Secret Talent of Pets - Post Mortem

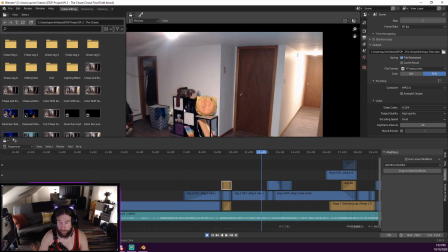1790s
yeah, so if you end up looking like at the cheeseburger backpack here, the color is different between these two shots. So I had to find some way to kind of make that less noticeable.
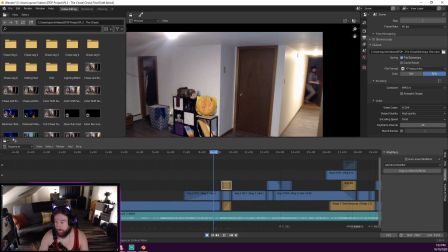1806s
And one of the ways I did that was, once again, creating composite shots using crops.
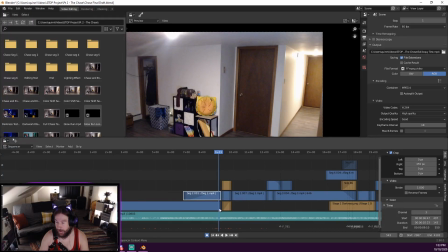1819s
So that like everything on this side would be the correct color, and then fade one into the other so that
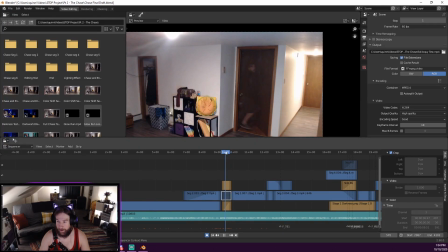1838s
if you watch the cheeseburger backpack here, you can see it shifts color. And the purpose there is to make it less obvious that it's a different shot.
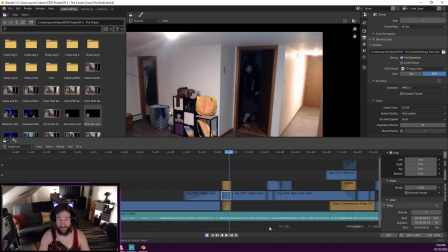1857s
I don't teleport and time travel and change. Though some of you have insinuated as such, I am not magic. It's just different shots.
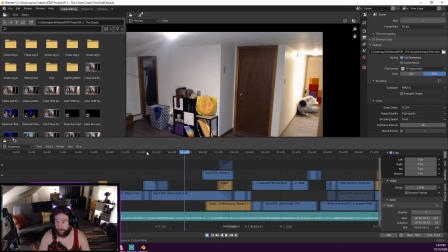1878s
And timed using the music line to determine, when does this door open? When should I have this door open? Because there's a specific sound cue that those are all timed to. And so that's how that works.
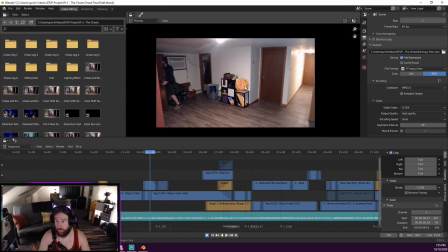1897s
So a lot of these shots end up being composites of some sort, using this. Where what I did here, actually, I should probably talk about how I achieved that effect. So what I have here is actually just an image.
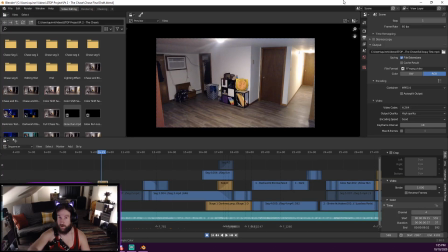1913s
I rendered a single frame where I'm nowhere on screen from one side, from one take,
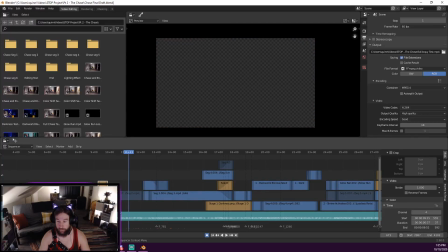1921s
and then a single frame from the next segment.
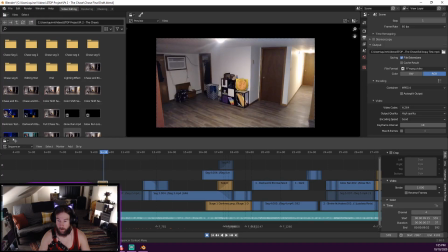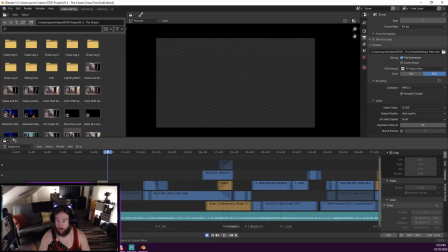1932s
And then just faded one onto the other.
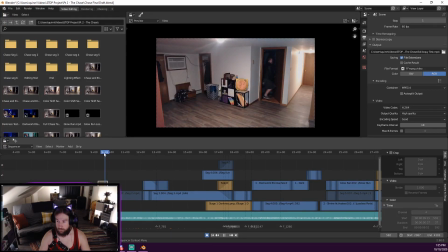Simple as that. Take one frame from one, take another frame for another.
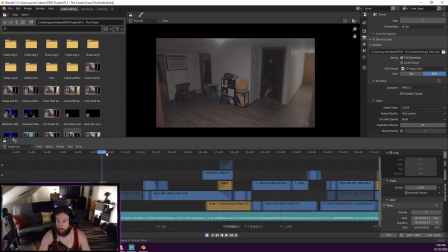Yeah.
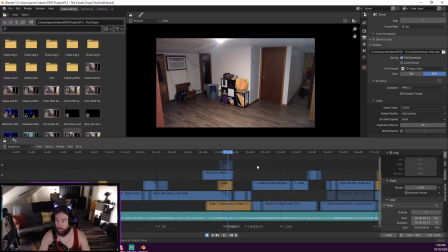1963s
What is this? Okay, so this segment actually changed a lot. So, originally this was just going to turn black. It was just going to, the whole screen was just going to turn black, and then
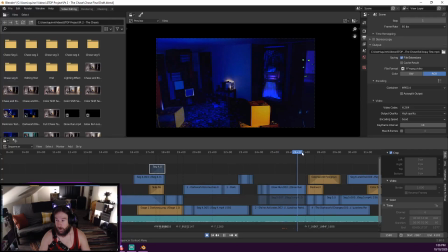1986s
I would run in, and the blackness would go away.
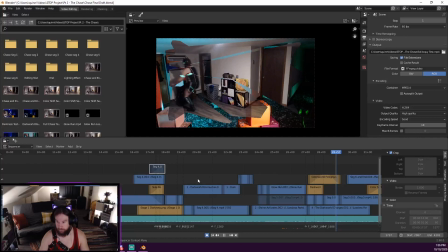1994s
All that darkness would just vanish because I'm wearing light, And then I got to thinking that that's really boring. So, I spent 2 or 3 days constructing what I call the Dark World, in which I
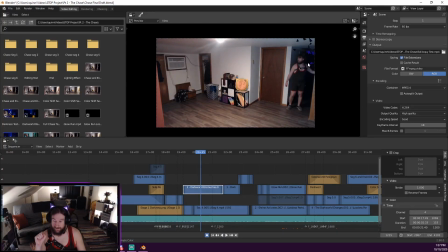2014s
spent hours trying to get my camera to be at least remotely at the right angle. So yeah.